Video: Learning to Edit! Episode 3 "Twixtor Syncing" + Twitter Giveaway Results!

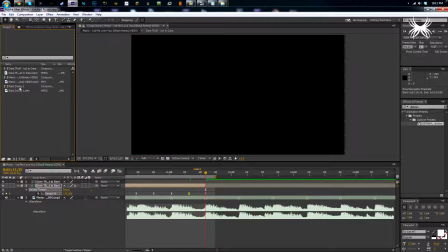I thought I should show you a cinematic just because it's a little bit different from clips.
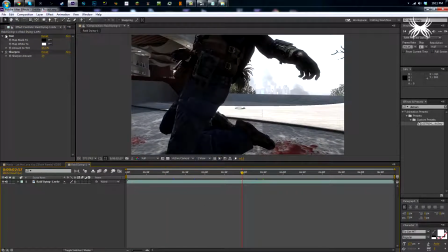And so basically I pre-composed my cinematic. What I do is I add a tint, set it to 25, and then I add a sharpen and set that to 25,
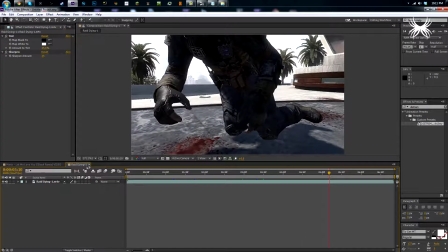and that just makes it look more nicer, I think, or like more clean and crisp. So I'm going to add that in.
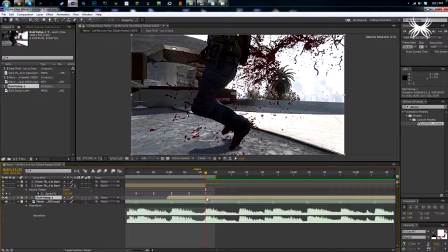I'm going to drag it to where I want it to start, probably about there.
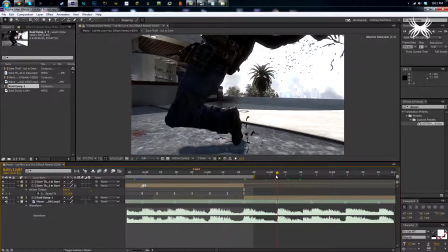I'm going to split the layer, delete the beginning, go to the end, split the layer, and delete the end.
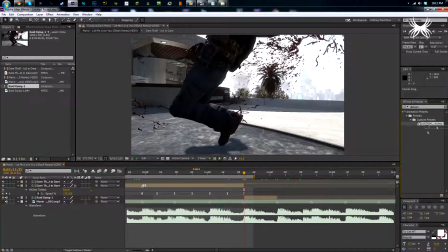For my cinematics, I usually do only one beat just because that makes it flow a little bit better.
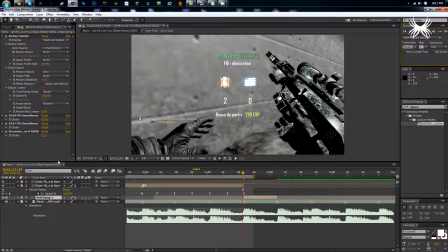And I'm going to do that for this. Sometimes I'll do more than one, but usually it's just one beat. So I'm going to put this to 50 again. So keyframe the speed at 100, a frame before it starts.
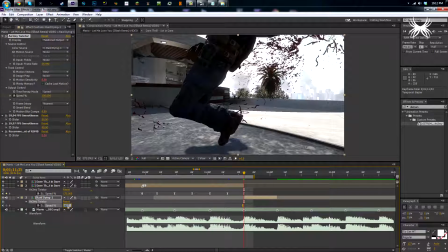Right click, keyframe assistant easy ease. I'm going to set this to about 800 since this is 0.1 speed. Maybe I'll do 1000 just so it starts out like normal speed, and then I will put this at the end and I'll go to the middle.
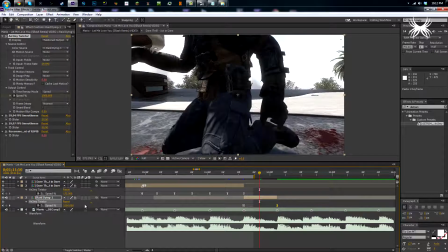Set it to about 200.
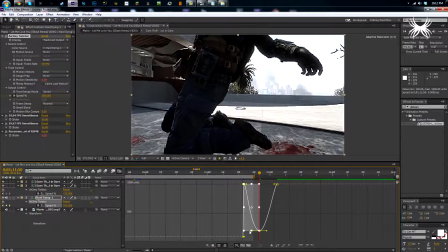And then I will select all these keyframes and I will do the graph editor. So that'll make it look more smooth, and I'm going to preview this quick as well.
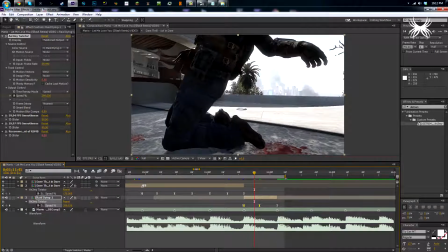So I will be back when this is done. All right, so the cinematic is done. I will show you that right now. It looks pretty nice.
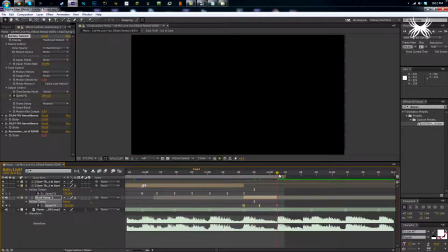So as you can see, that looks pretty nice. It's really clean and pretty smooth. So I really like that. I'm going to drag the kill cam down now. I'm going to find a beat where I want to sync that.
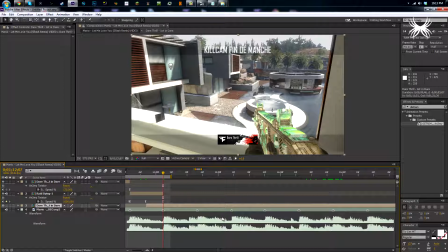So I'm going to press, if you guys have a number pad on your keyboard, press the period key or the dot key, whatever you want to call it,
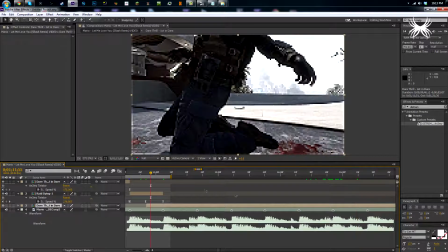and that will preview the audio.
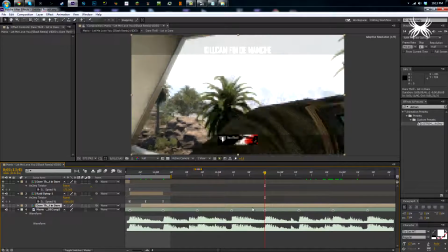So I'm gonna have it have him shoot right here,
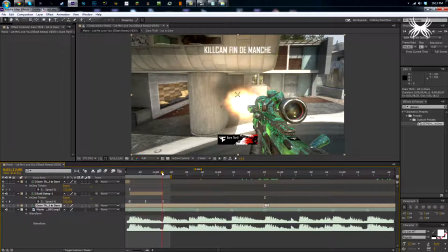and as you can see, if I go to right here, he's already in the middle of his shot. So I'm gonna press Control Alt T for time remapping, make a keyframe where he shoots, press I to go to the beginning, make another keyframe.
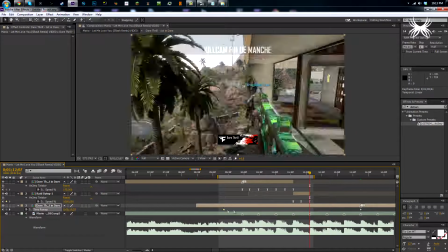Then I'm going to go back here to where this clip starts. I'm going to drag this over, and I'm going to go right about here.
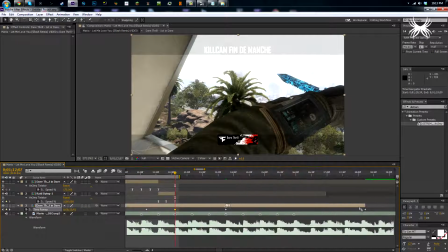Set a keyframe. I'm going to drag this forward as well, and I will preview this for you guys so you can see it. All right, so this is done. Basically, why I do this is because kill cams in Black Ops 2 are super slow. In other games like MW2 or MW3, it's not as slow, but in this game, it's really slow, so I'm going to...
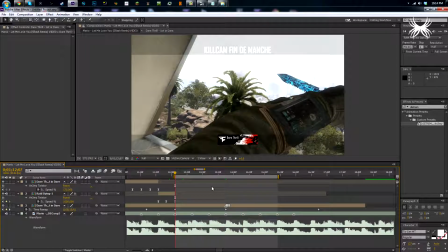That makes it quite a bit faster, so it'll be easier to Twixtor sync. So I'm going to split this layer, delete the first bit, and then I'm going to preview this again to see where I want it to end.
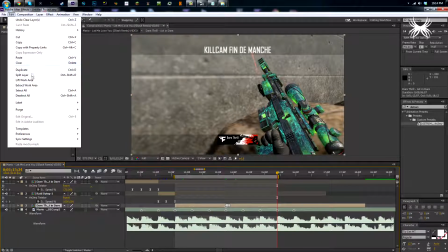So I'm going to have it end right here. So I'm going to go to edit split layer again, delete the end layer.
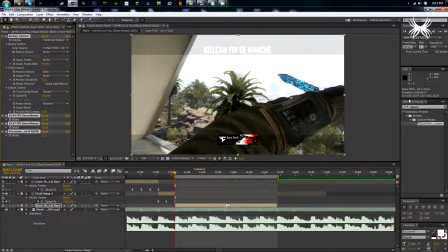I'm going to get Distrem on this, set this to 50.
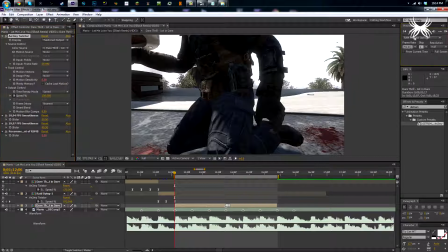Go one frame before it starts, keyframe it at 100. Right click, keyframe assistant, easy ease.
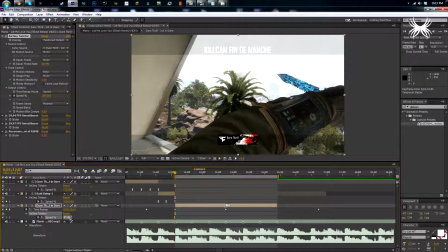And what I do the same thing I did before, 175 and then 50 in the middle.
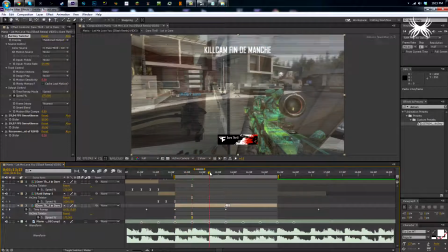The reason I do this is because,
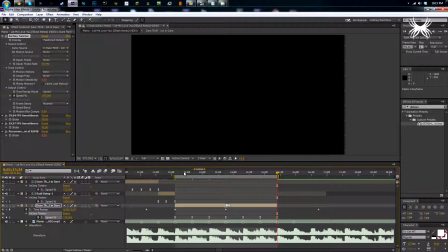as you can see, since I had this synced up before, if I do this correctly, the shot will already be synced.
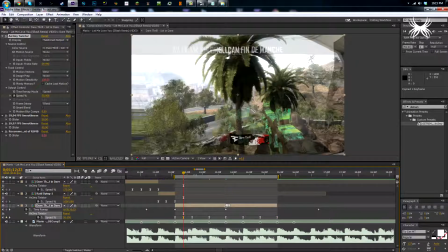So I won't have to mess with the settings at all. And as you can see, it's a little bit warpy. Twixtor Pro will be a lot more warpy than this, but if it's warpy like that, you can just bump the frame rate up to 1000,
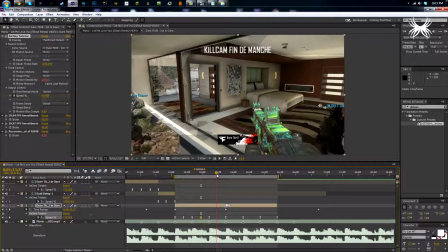and that will make it virtually no warping. So that's what I recommend.
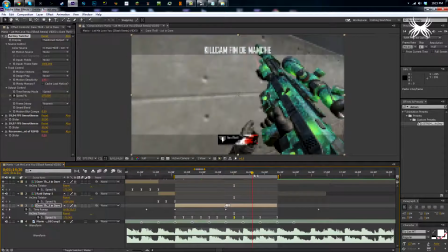I do that sometimes. Usually I don't have to, but if there is some warping, that's what I'll usually do.
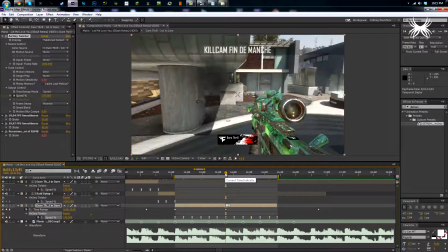So as you can see, this is synced, more or less. It's pretty accurate.